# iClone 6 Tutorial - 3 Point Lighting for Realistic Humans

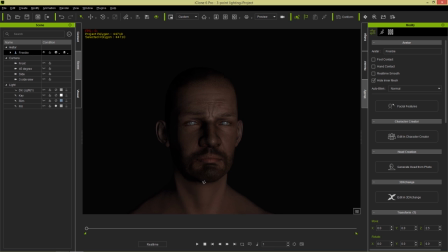504s
I don't want to see them anymore. You can see the result right here. You get this nice, really super soft lighting, almost a mysterious type of vibe to it.
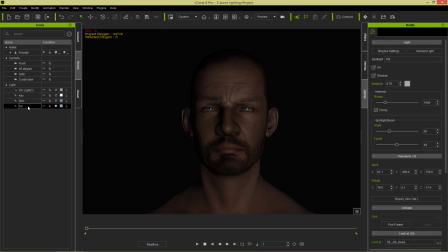514s
Now I can take this fill light and I can modify the position of it. Now let's zoom back and take a look at the fill light itself right here. I'm going to press the W hotkey. And you can see we have a red R-axis, a green Y-axis, and a blue Z-axis.
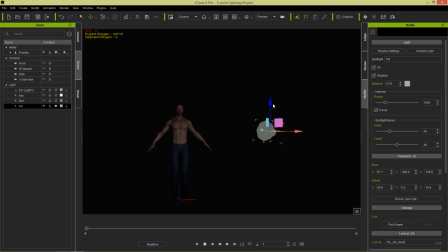531s
Now that's important to keep in mind because when you change these values right here, you're going to modify these ones over here in the transform section. So I'm going along the X-axis right there, going along the Y-axis, and you can see the results right there.
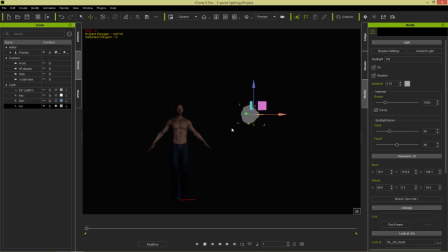548s
Now, let's press Control-Z and bring it back to the original position.
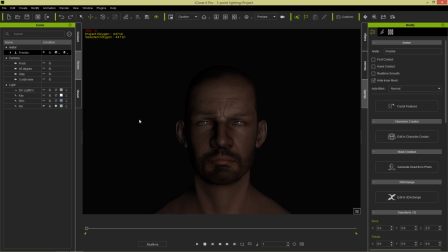552s
Let's go back to select our character. So if we select the fill light right here,
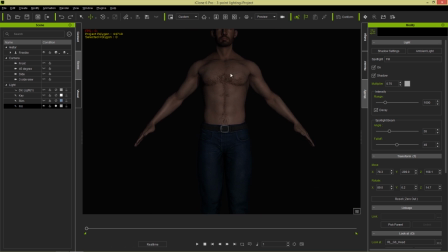559s
basically the positions that we're changing right here are the same positions as the ground of our character.
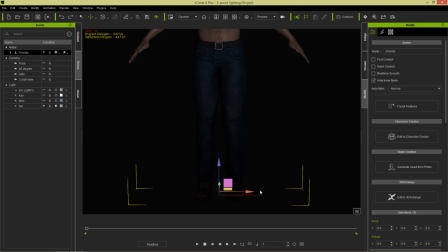566s
So if we want to go further to our character's left, we need a positive X value. If we want to go further behind our character, we need a more positive Y value. If we want the light to move up and down, we want a higher or lower Z value, okay?
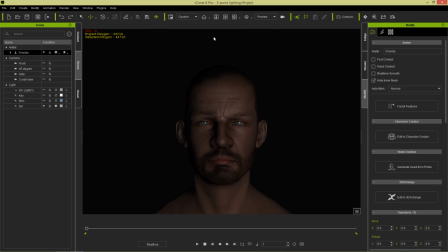581s
So let's just keep that in mind. I'm going to select my character, press J again, and use the fill right here. So if I want it to be higher up, take a look at the reflection in his eyes when I change this Z value to something like 300. It'll go higher up, and the fill will be higher up on our character as well. We get sort of a totally different effect, actually.
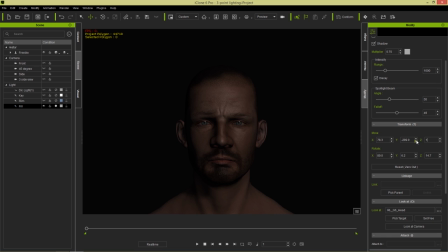600s
I'll change that back to, I think it was about 150 right there. And the Y axis, if we take that from negative 200 to positive 200, for example, it'll actually go behind our character, which we don't want. So we'll press Control Z and undo that.
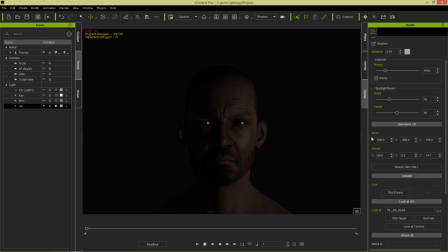615s
And the X, if we press, if we change that to like something like 500, for example, that'll be way over on the right hand side there. Let's change that back to this value so it's almost directly at a 45 degree angle there. Okay, so that's how you can, you know, move your lights around just by using these values right here.
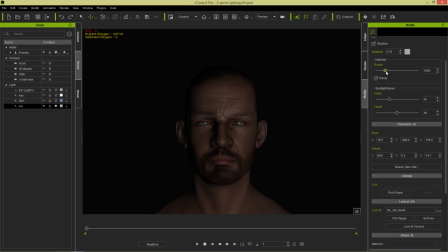634s
Now, in addition to that, the range has a very strong effect on the shadow as well.
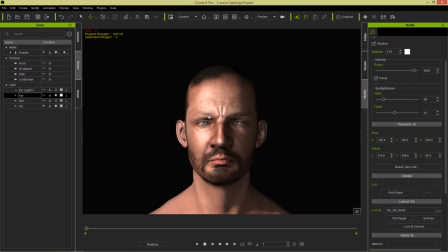640s
So let's bring the key light in back in one more time. And let's select our fill light and increase the range. So you can see this is a really subtle way to increase or decrease the level of shadow that your fill light is taking up, that it's softening.
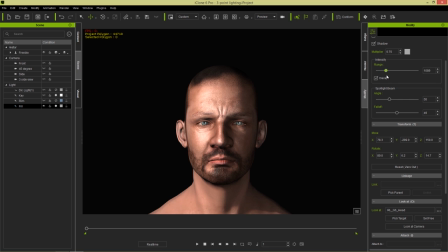654s
Okay, so that range is probably the best for getting very subtle shadow touches here. And I'll just keep that at about 800 or something like that. Again, the more dramatic you want it, the lower the value you can have.
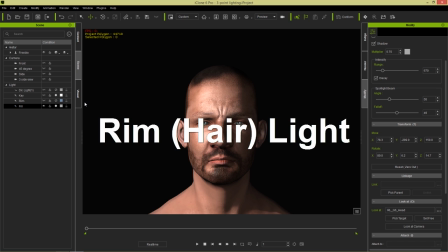668s
All right, so that's that. Let's talk now about the backlight or the rim light, or some people call it the hair light.
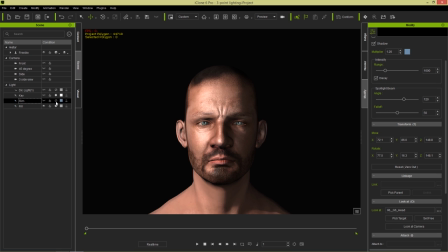677s
It really depends on the lingo you're using. But let's go ahead and activate that one. You can see that's basically doing what it's supposed to. It's supposed to pop the character out from the background. You know, create sort of a rim along the edge of the head and the shoulders to pop it out from the background.
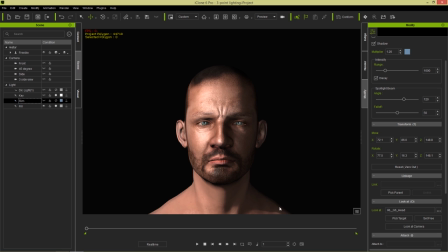693s
If we don't have that, notice it kind of just blends into that dark background a little bit more, and the character's not popping out as much. So we want to activate that rim light to get that effect right there. Now, if we take our fill light and our key light and take those off,
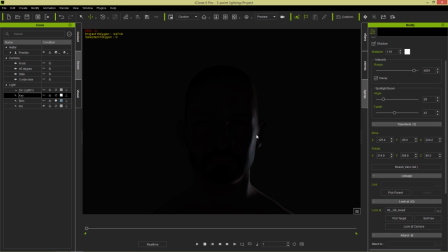709s
we have a very, you know, harsh looking light that's just from the single, from the side right here. And if we show that light, actually, let's show that light. We zoom out. Where is it? Oh, that's the key light I activated, not the rim light. There we go. We can move this around like this.
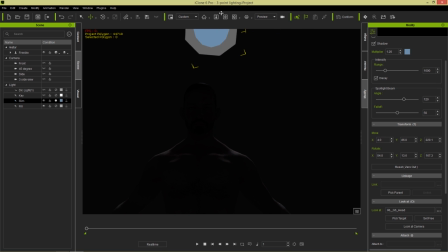727s
And if we want to have sort of a, you know, creepy vibe like this,
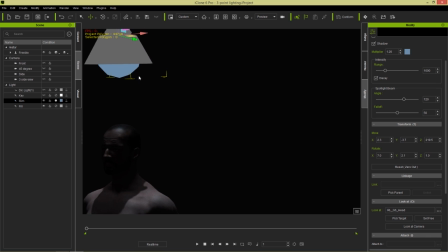731s
we can move it a little bit forward on the Y axis, and you get that really strong shadow effect on the
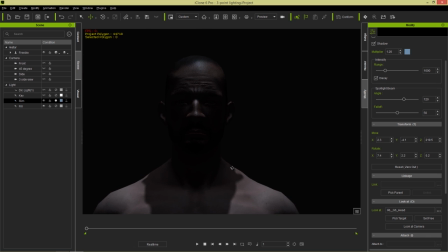739s
character's head right here. So now with the rim light selected, if I change this Y value to something like 30, it'll be behind the character, negative 30. It'll be right in front of the character.
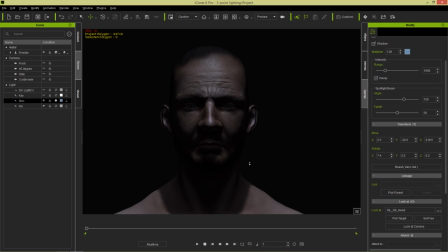752s
We get that really strong, you know, shadow effect coming down on our character right here. Now, let's go ahead and add some this will be, you know, something for like maybe sort of ghost type scenario. You might use this kind of harsh lighting from directly above. But let's go ahead and add some hair onto this character.
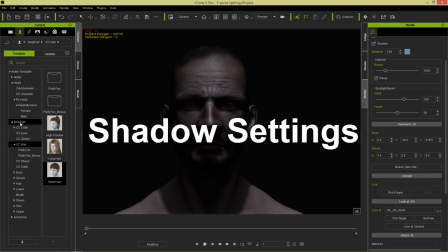771s
Let's go to the Content tab under Body Part, CC Hair. You can find this short hair.
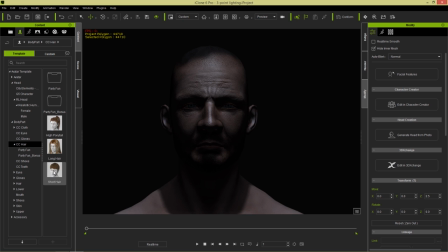776s
Everyone has it. It comes for free. Let's just select our character there. There we go.
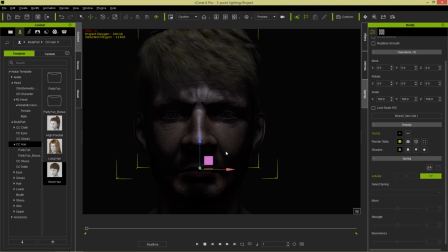782s
And now you can see the hair actually casts a shadow on our character's face.
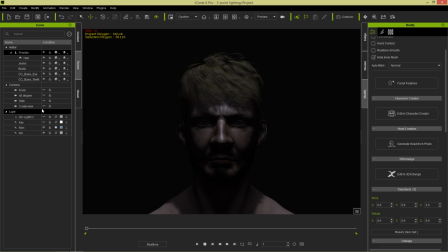786s
Press the J hotkey to get a focus here. And I'm going to take that rim light and maybe bring it a little bit further up as well. Maybe negative 45 or negative 40 should be okay. There we go. Just so we can see a bit more of his eyes. So this is a really, you know, creepy type of look right here. But we still get the shadows casting from the hair, which is pretty cool.
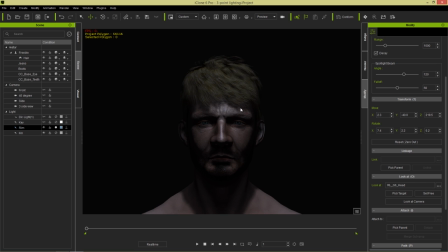806s
Now here's where we're going to talk about shadows. So to take a look at shadows, I'm going to go to my content tab here, visuals, and there's a shadow tab up here. And there's a whole bunch of values that you can modify here. Opacity is one that darkens the shadows or lightens the shadows.
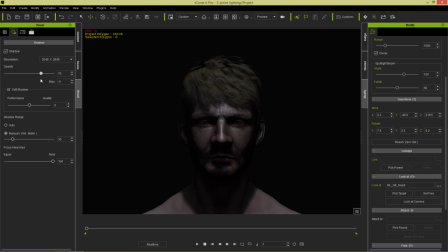823s
So normally I like to keep, especially in a dramatic sequence like this, I like to keep my opacity super high. You know, almost 100% should be fine. Bias is something that you can use if you're getting sort of issues or iterations that are not correct with your shadows.
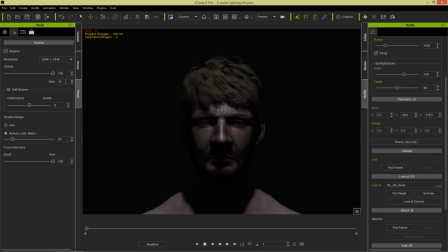839s
Normally you can take your bias to like a negative 5 or negative 10, but I think we can take it to 0 in this case. So there's absolutely no problems with the bias. We won't have much of a difference. And we can also take our soft shadow from performance right here to quality,
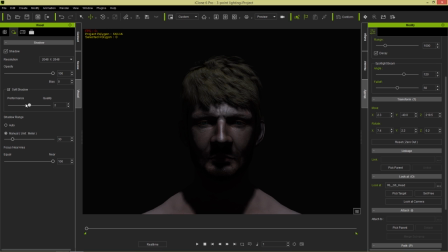855s
and you can see it softens it up quite nicely depending on which value we have, 1, 2, or 3. So that's another way to change your shadows. And in addition, the shadow resolution, of course. If I change it to 512, not very good, not very realistic.
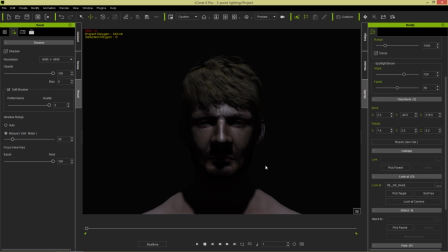871s
Whereas 496, we'll get some very harsh, very realistic shadows on our character's face. I like 496. If it's only one character in your screen, there's not very much going on. Because this is pretty, it can be resource heavy depending on how many shadows you have in your scene.
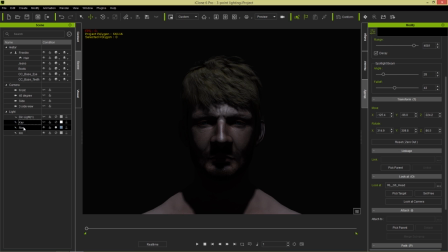889s
We can also take that, you know, rim light and move it slightly to the side as well. Let's move it maybe to a value of 20 on the x-axis, something like that. And we get this really dramatic look with this character.
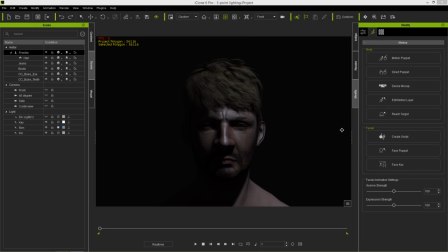902s
Now, aside from the three-point lighting setup, you can also modify your scene lighting with ambient lighting. And I'll show you how to do that right now. We'll go over here to the visual tab right now. And where the same tab where the shadows are, you can go over here to the atmosphere.
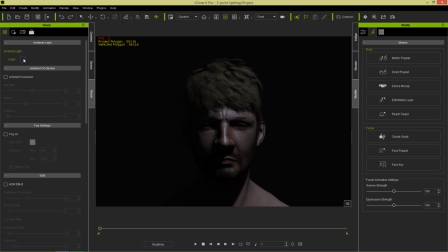917s
And in atmosphere, you have a swatch up here for ambient light. Now, you can change this right now.
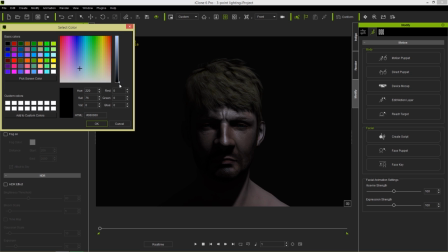922s
If I go down and I change it to like a darker black color, for example, take a look at the ambient lighting in the scene.
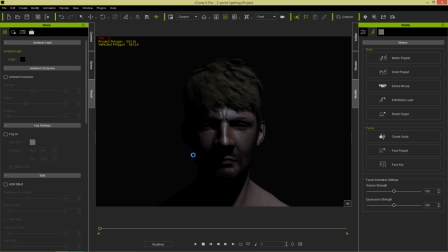927s
It gets a little bit darker. That's a very slight change. We can press Control-Z to undo that and go back to our original color. And then we can go select the swatch one more time.
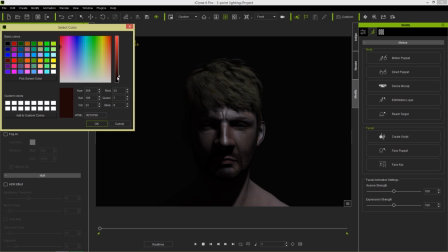936s
Maybe change it to like a really dark kind of red, something like a, more of a red tone instead of the blue tone we had before.
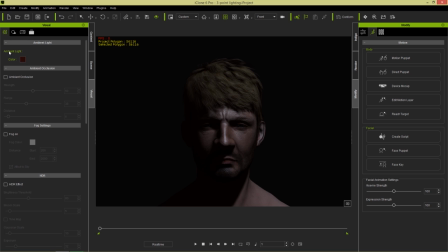943s
And you can see that very slight change. Now this is global ambient light settings, so keep that in mind. It's going to affect everything in your scene. If there's other characters in the scene, it'll also affect those.
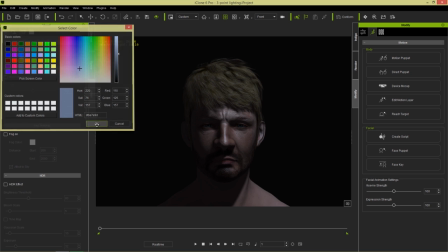953s
If we want to have like a colder, ambient light, we can do so as well. And that'll light up the entire scene like this.
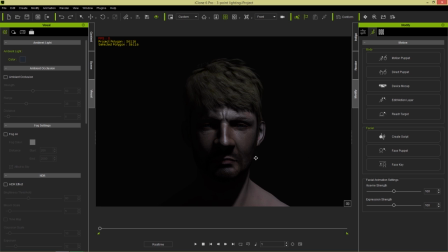960s
Ambient light, you can use it in certain situations, you know, just to get that extra little touch on the shadows. Now, in addition to the global ambient light, you have ambient light swatches for individual items as well.
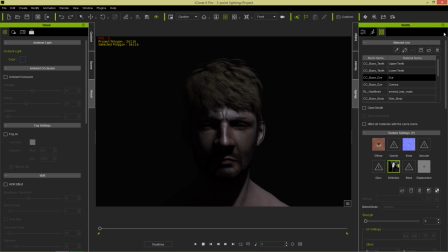972s
So if we select our character and go to our materials over here, notice that if we select something like our character's, let's go up here to the skin and head. So this is, we're selecting the character's skin on the head right now. If we go down here, under material settings, there's a diffuse color, an ambient color, and a specular color.
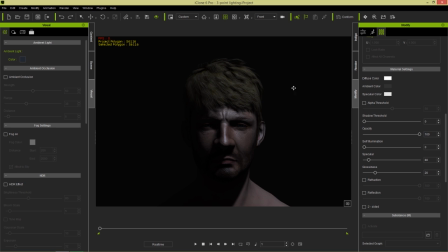988s
Now, the ambient color is exactly the same thing as the ambient light. However, it'll only affect this material map.